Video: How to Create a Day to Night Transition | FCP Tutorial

Today I'm going to teach you how to create a day-to-night transition in Final Cut Pro using
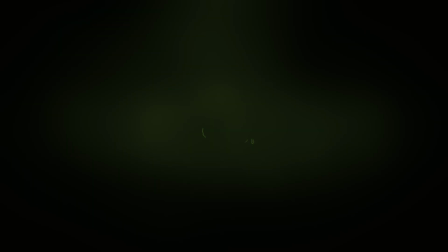(0:13)
this shot of a hiker from Envato Elements who just so happens to be the sponsor of today's video.
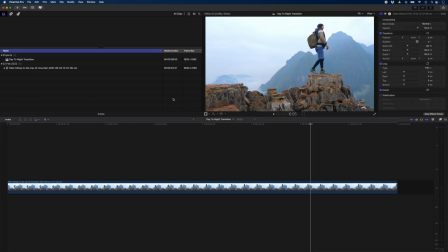(0:18)
But more about Envato in a bit. To create a day-to-night transition we need to create the before and after clips, the day and night clips.
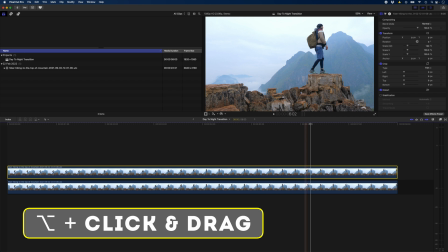(0:26)
So let's duplicate this clip. I'll use alt and drag just to create a copy of that clip and then I'm going to hide this top clip with the shortcut V.
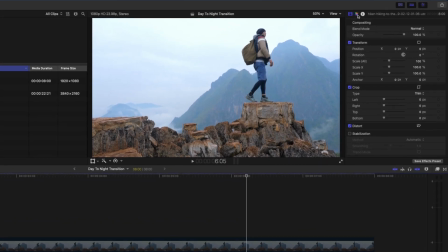(0:34)
I'll select this bottom clip which will end up being my day clip and I'll head over to my color wheels here and what I'm going to do is use the temperature slider to just warm this clip up and I'm going to put some orange in the highlights something like that and I might just
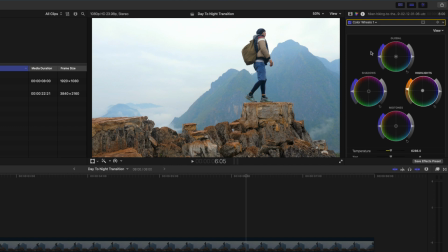(0:49)
saturate those a little bit just to give the shot more of a daylight feel this was before and this is after so just a little bit warmer
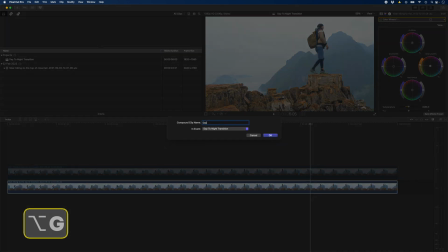(0:57)
then I'll go ahead and I'll hit alt G to create a compound clip and I'll call this day and I'll hit V again on this top clip to enable it.
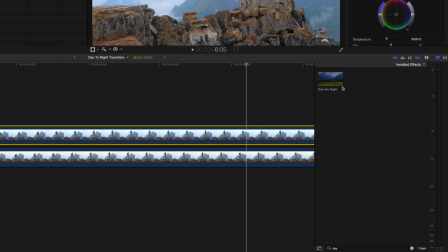(1:06)
I'll head over to my effects browser and in the look section you'll find this day into night plugin so I'll just drop that onto this top clip.
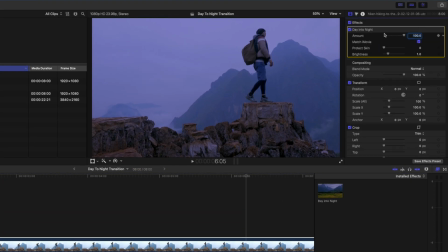(1:14)
It looks okay but we can make this look a lot better so I'll head over to the effect parameters and I'm going to turn this match iMovie off
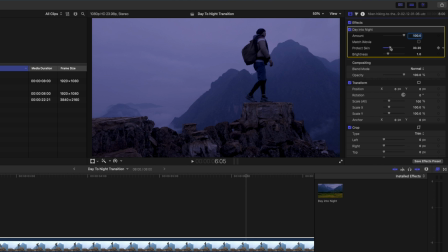(1:22)
and I'm going to bump up this protect skin slider just a little bit so that we get some of this orange color back in the rocks and then i'm going to drop the brightness a little bit just to darken the shot a little more next i'll add a color wheels adjustment
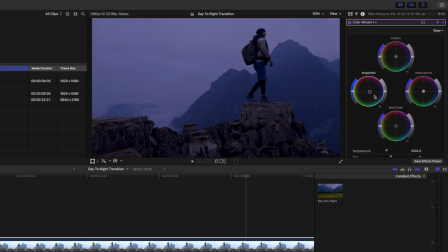(1:36)
and i'm going to pull the shadows over to a light blue color just so it looks a little bit more like night time in these rocks over here and then i'm going to take the highlights and i'll push that to a slightly purple color just so we can get a little bit of a
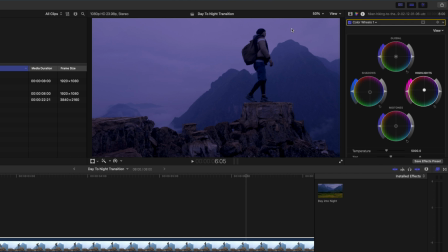(1:49)
purple hue in the sky making it look like this is just after dusk i'll I'll hide this effects browser for now and then I'm going to
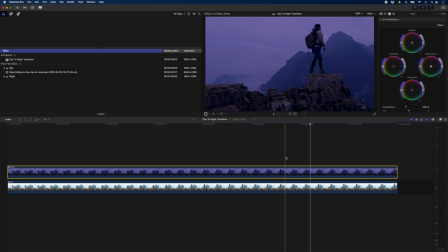(1:56)
hit Alt-G on this clip and I'll call this Night. Now I have my day and night compound clips and I'll double click on Night to open this up.
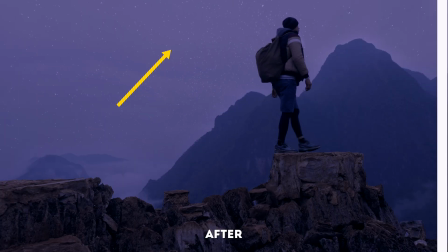(2:05)
I want to add some stars to the sky here so let's go grab some stars from Envato Elements.
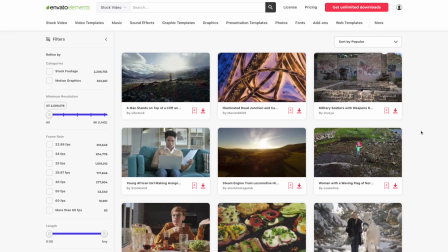(2:10)
If you don't already know about Envato Elements, it's a platform for creators that has over 55 million assets including stock footage,
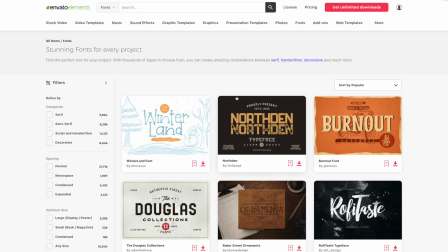(2:19)
motion graphics templates, graphic design templates, fonts, photos, sound effects and so much more.
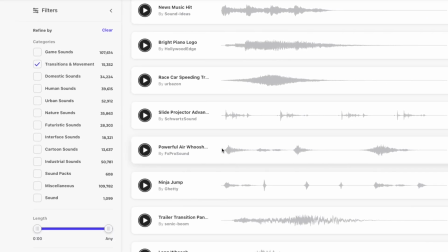(2:26)
With an Envato Elements account you get unlimited access to all of these incredible assets. If you'd like to try Envato Elements for yourself use the link in the description down below and you'll get 50% off an annual subscription which gives you access to everything for less than $20 per month.
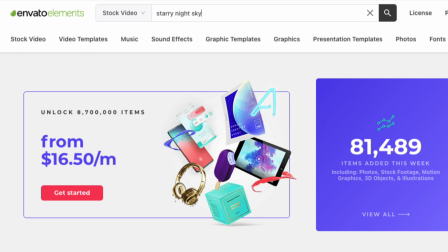(2:43)
I'll search for Starry Night Sky and I have a ton of options to choose from here.
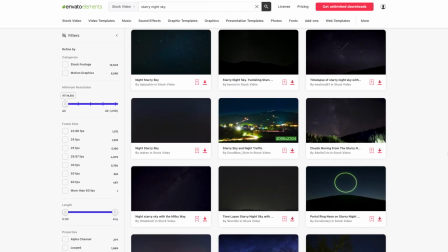(2:49)
I don't want anything with objects in the foreground or the moon so I'll keep scrolling along and this looks more like it.
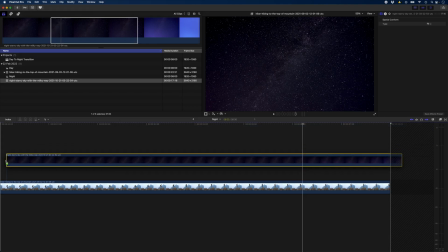(2:57)
Yes, that will work perfectly. I'll download this and drop it on top of my hiker clip and then I'll just trim that to the end of the clip.
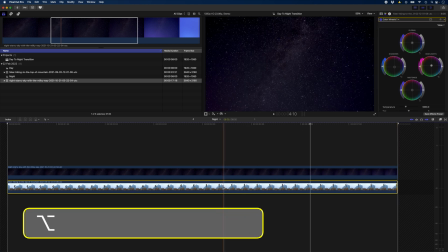(3:06)
Next I need to duplicate this clip so I'm going to hold down alt again and drag and drop a copy of this clip on top of the stars.
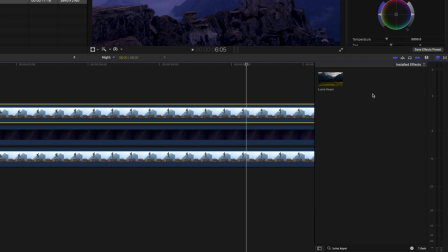(3:13)
I'll head back over to my effects browser and then I'll drag-and-drop the LumaKia effect onto this top clip.
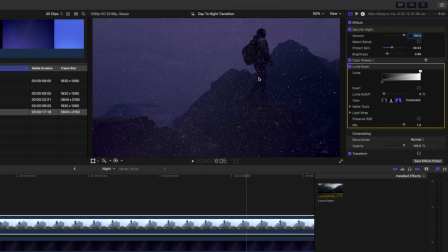(3:19)
I'm going to use the LumaKia to isolate this hiker as well as the mountains and the rocks. I'm still going to have to add a draw mask later, but doing it this way means I don't have to draw a mask and keyframe that mask around this hiker.
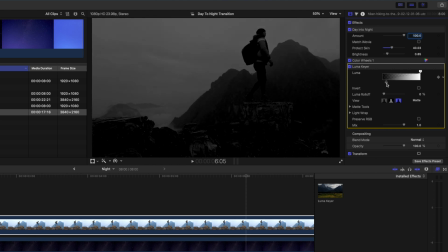(3:32)
So I'll switch my LumaKia to matte view so I can see what I'm doing and I'm going to drop the black levels here until the mountains are mostly black and I'm going to
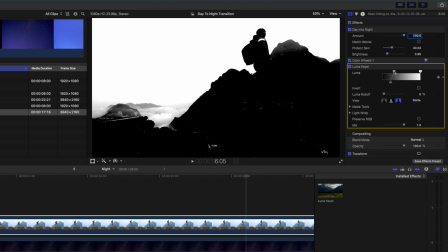(3:40)
pull up this highlight section here to try and get a nice clean luma key something like that looks pretty good when we use this as an alpha matte anything that's white will show stars through and anything that's black will hide the stars the mask doesn't
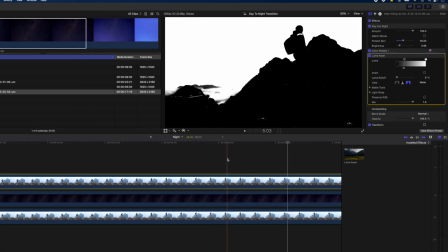(3:57)
have to be totally perfect in this area i'm mainly worried about the hiker so i'll select this hiker clip and the stars and i'll hit alt g to
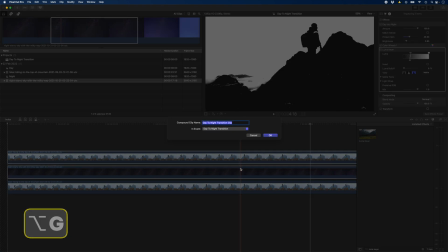(4:06)
create a new compound clip and I'll call this stars.